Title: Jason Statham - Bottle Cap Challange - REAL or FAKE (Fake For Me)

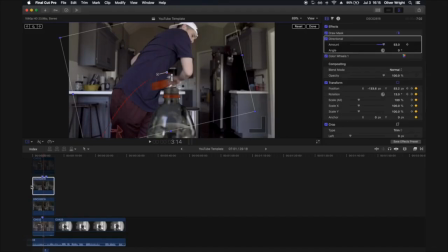281s
I'm going to make it look like it's rotating or spinning really fast. so I've just gone to my effects drag that effect onto here and I go to when I first kick the bottle I'm gonna set a keyframe point the amount all the way down to zero and then I'm gonna ramp up over just like a single frame that's how quickly it's gonna speed up and then speed up very gradually again over time and
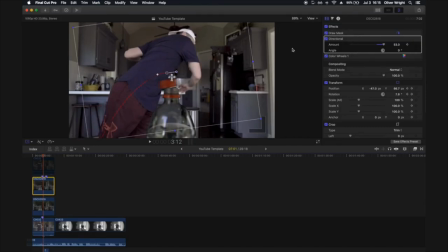304s
then that's how you get the kind of stretch looking and see we've got that blur if I turn this off then back on again you'll see how you put that blur around the bottle cap that gives it the effect of spinning and the camera can't keep up. Now next thing notice how if I just go through this frame by frame notice the bottle doesn't have any kind of reflection in it and you would normally expect some kind of reflection especially because this is a clear plastic bottle we don't have anything. Really quick and easy way to do that grab your bottom layer press alt and drag that all the way to the top. To have that all the way top we're going to add a mask around the bottle area in this shot just around here not around any of the plastics at the top, the red plastic, just around the clear plastic bottling. And then we're going to open up our mask, we're going to drop the opacity all the way down to just below 10 or whatever you think looks good for your shot. And it gives that effect as if you've got the reflection behind the bottle. But in actual fact, it's in front of the bottle, we've just dropped the opacity down so much that it barely shows.
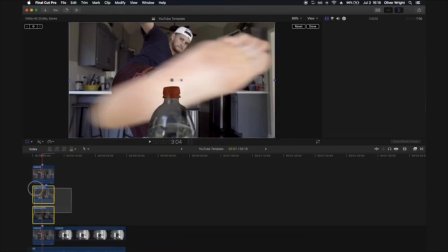365s
Final two points here, you're going to grab your two shots, your two bottle cap shots, Alt G on your keyboard, turn this into a compound clip or if you're on Premiere Pro a pre-composite clip and then we're gonna go to the effects in the bottom right and just search for handheld,
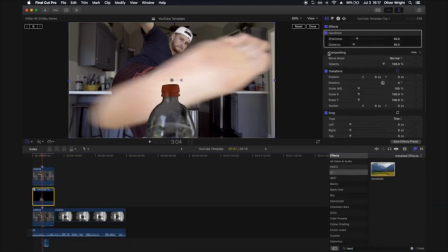380s
drag that onto your shot and then you can play around with the shakiness in the distance but we've got a keyframe at first. The whole point of this effect is to give it that look as if the bottle was moving a little bit as we kick it so I'm gonna go to the point that I kick the bottle here,
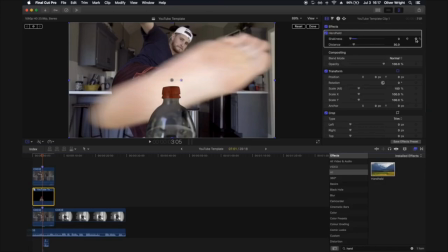395s
the shakiness all the way down, get a keyframe point and then next frame I'm gonna bring it up I'm not gonna bring it up very high because I am that pro
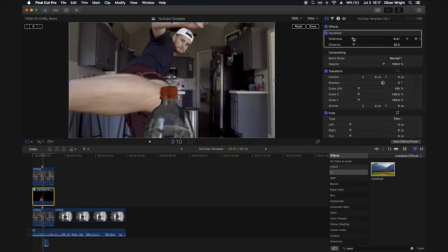404s
remember barely touched it and then over time maybe like five six seven frames I'm gonna bring it all the way back down
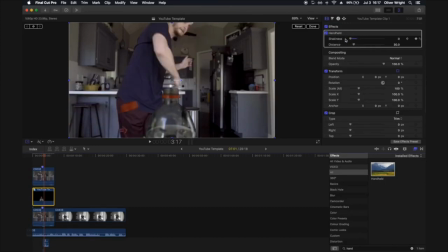411s
to zero again as if the bottle is no longer wobbling around finally just start adding a few sound effects I just recorded a few here a bottle kept dropping and whatnot and that's it I probably shouldn't have done this video yet because my my face is hurting a lot